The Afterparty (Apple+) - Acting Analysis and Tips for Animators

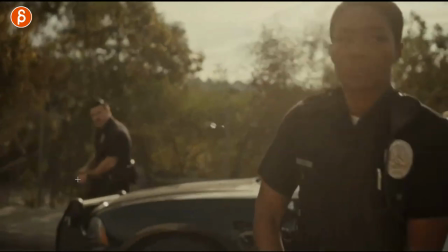430s
can see everything including the feet and then you can see the background here as the whole thing continues i think that would be a really great setup for a shot this one
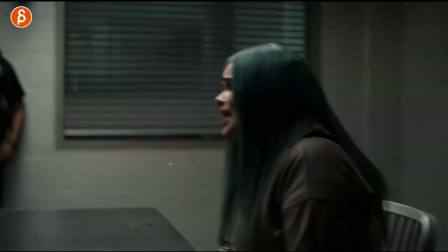436s
is all about reaction so i'm showing you this here for context she is being interrogated back up here says a bunch
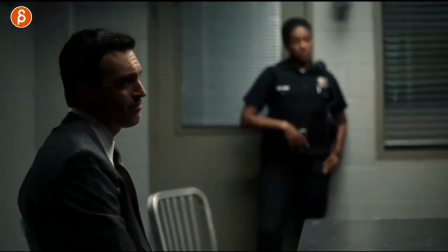442s
of stuff and it's all about her this goes back into audio where you don't really want to animate this so actually
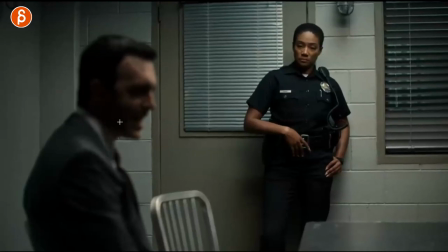449s
your setup is going to be this blurry foreground guy and if you just watch him
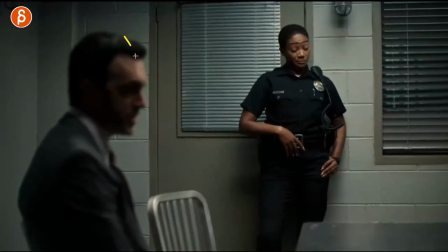455s
clearly there's lip sync there's definitely jaw stuff so you can even darken him a bit more really blur it out and all you see is maybe stuff like this right so you do a little bit of body mechanics characters sitting all the time there's really not much you can do but all you're
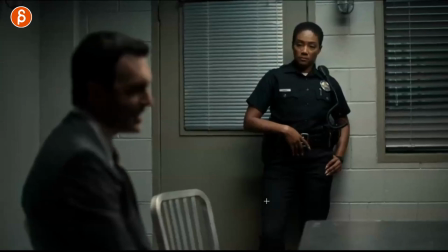468s
going to focus on is this she goes what so all
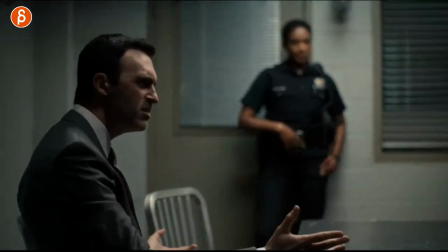472s
of those reactions are great she keeps on listening again you wouldn't do that you wouldn't focus back
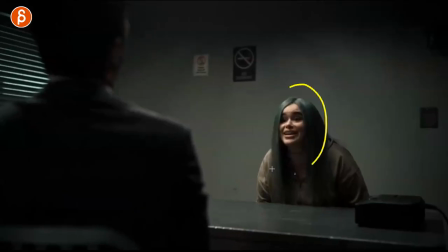477s
on him and then we have more reactions she says something you got
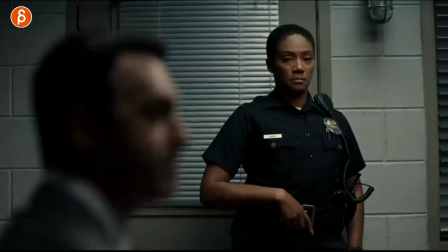481s
that reaction and he says something and then he got that reaction so
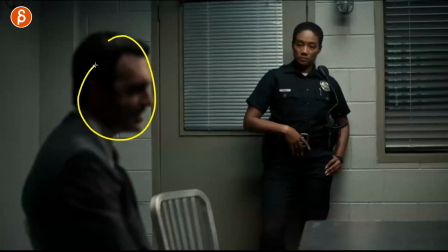486s
to me imagine this is your whole scene right everything is that you have you can even do a setup where we see both characters you know maybe slightly cut off half of it maybe another real they're really close and it's all blurry they're moving and you see through the silhouette some jaw movement
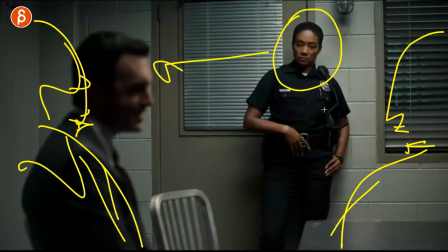502s
and everything you're actually animating is this character listening and reacting to both going back and forth i think again this would be great because the audio is driving the rhythm it's driving the reactions of your character and you can still add a little bit of i'm not saying lip sync but still something
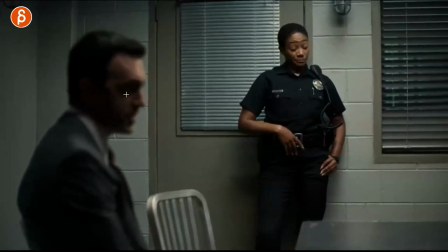518s
where it matches the audio it still kind of uses the audio right for the foreground characters but the focus is all really on the background
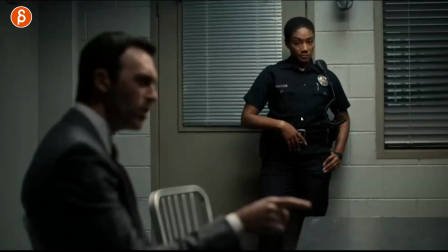525s
character listening and reacting so you don't really have to worry about lip sync there so to me it's a great setup and again it's something for if you're
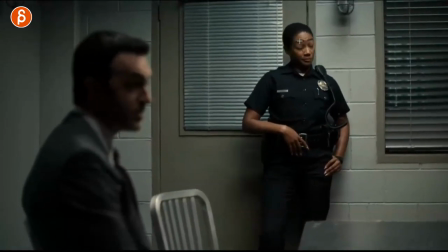532s
not super comfortable with lip sync just yet then you can do stuff like that where it's purely pantomime listening and reacting and actually staying within this
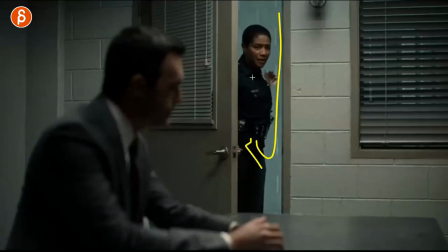540s
i love his acting choice where she doesn't go out immediately because she wants to keep listening this conversation when something's up with him and then he realizes
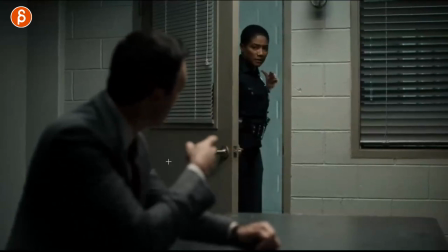548s
you're still there and look at this i love that instead of just a simple wave or pointing at her it just kind of that acted out okay walk away get out of there i love a reaction okay i see how it is okay i love that and this show has so much of
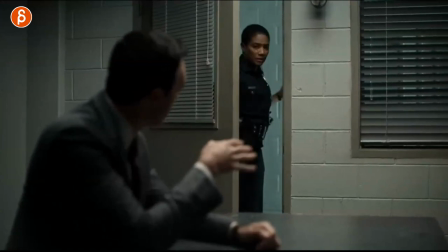564s
this there's really funny creative gestures and acting choices i just want to throw that in there i think this is really funny and again as a setup
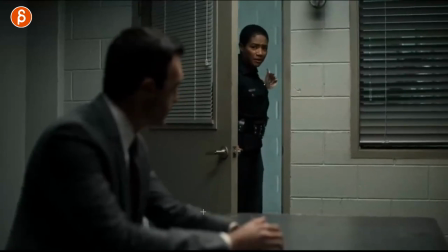573s
right blurry focuses on this but you can still do something like
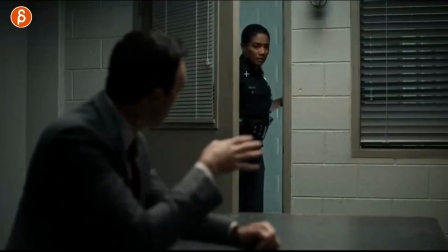577s
that and it's still her looking at this and reacting with some lip sync this
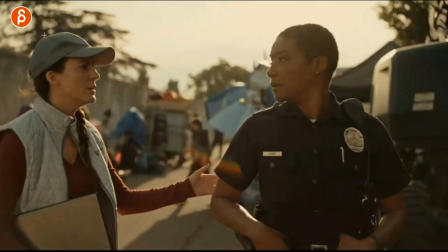582s
is also a great moment where she's on a film set and she thinks that she is an extra with the costume right
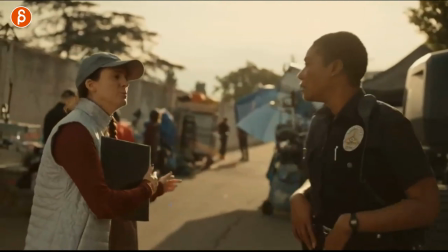587s
she goes hey can you go behind there you don't want to be in front of the the camera there she goes no no no i'm actual i'm a cop this is
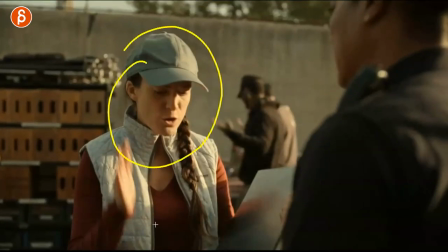593s
this is my uniform and this character doesn't get it yeah yeah yeah totally method acting i understand it's your uniform let's
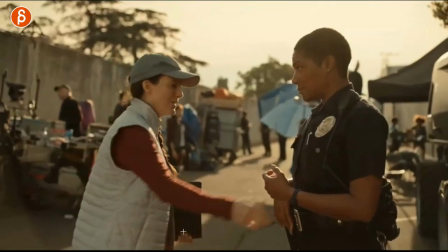601s
go and she keeps insisting but she won't have it no no you gotta you gotta go and i love this here that okay come on and she goes would you stop touching
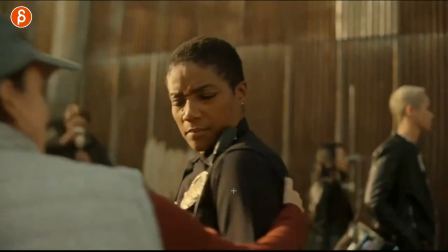609s
me i love this to me it's this their reaction to interaction there so it's not just you putting your arm there and you
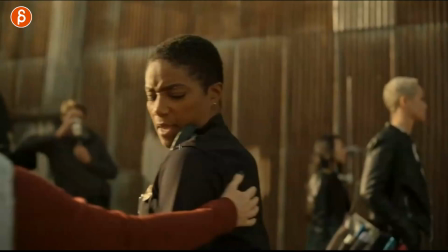616s
kind of go one two three with your lip sync and you move on with your scene it's kind of by the numbers it's really to me a reminder of if
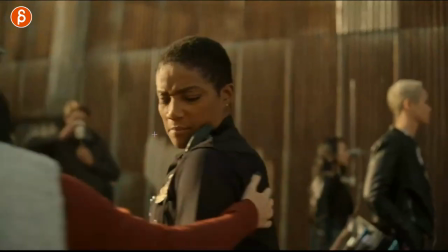623s
a character gets into someone else's you know personal space she does react to that i mean the lip sync also says it but again
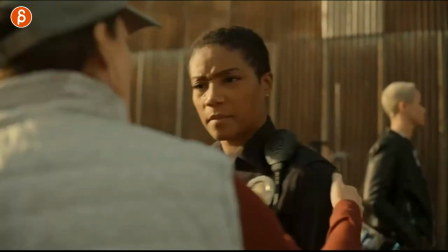631s
if you to me if you have multiple characters let's say two in this scene really think about what's their distance and what does that mean when that distance changes
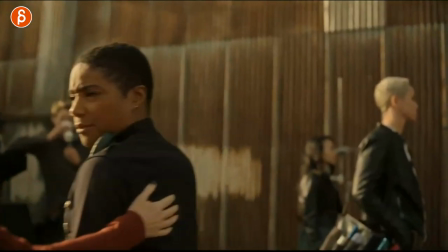638s
what does that mean when someone does something to someone else how will they react and you can continue with this in here but she keeps insisting and she goes okay
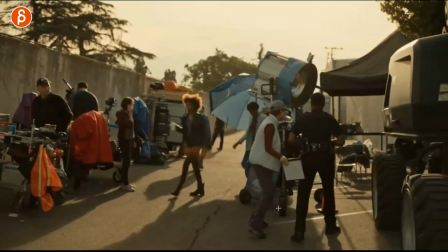646s
okay let's go i love that little tap there watch that tap okay it's almost like an animal like here okay like a cow
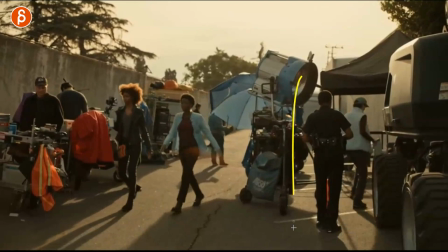654s
like come on come on go this way or a sheep or something and then in terms of visuals this to me is super animated i love this where you
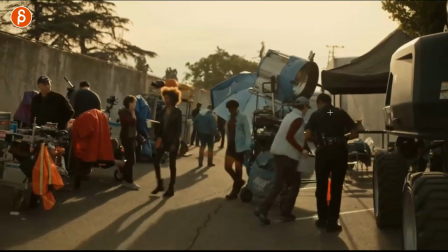661s
have the contrast of i'm gonna tap her let's go she stops looks at this going really did you really just do this and it's